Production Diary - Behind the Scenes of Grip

And finally, wrapping it all up was day six. Now, day six came obviously a lot later on in filming because this was all our little reshoots and pickups and different scenes that we had to shot or alter. One of the shots obviously was whenever Janine looks over the cliff. Originally, there we actually had what you saw over the cliff.
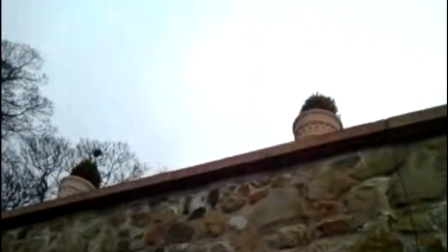[8:42]
Now, the wall shield was almost quite high, so I literally held the camera over it and just shook it a little bit.
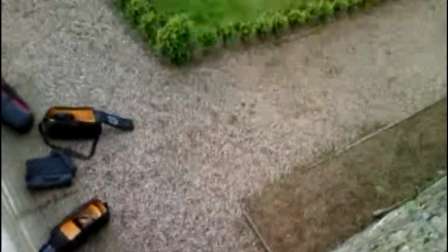[8:48]
But whenever we cut it together in the edit, it just didn't look threatening enough,
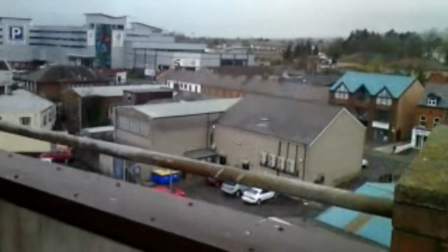[8:52]
so eventually what we ended up doing was going up to the top of a multi-story car park and holding the camera over the side of it and shaking it. So you got this really great like fall. We also reshot the establishing shot of Rez's apartment door. Now this originally was going to be sideways and it was going to zoom up to the door sideways and then turn around, but unfortunately we didn't have the equipment to make that look smooth enough.
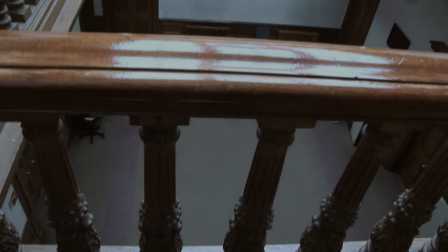[9:18]
So I came up with this new shot and we used a rudimentary dolly system where the camera starts pointing down from the balcony to the floor.
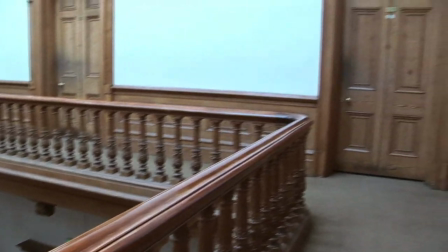[9:27]
This then pans upward, turns across and focuses on the door.
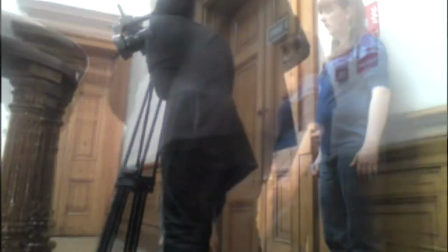[9:32]
Then we zoom right up to the door and a massive knock, and that's where they put the audience off and scare them. And I think that really works really well.
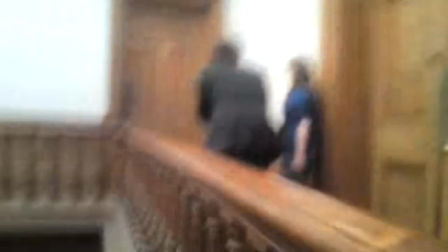[9:38]
It's a beautiful shot. It really adds to the ominous sort of feeling
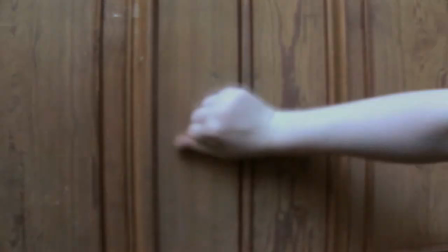[9:44]
whenever you look towards Ray's apartment. So there you have it, that's the end of our production diary. Thanks very much for watching. Bye bye. like just getting out and about, filming about, and so yeah, it's a good day. Enjoyed it. But overall, yeah, it was fun. Pretty good day. Got a lot of filming done. Loads of lines, balls being crossed on wall. Over there, it was a good day.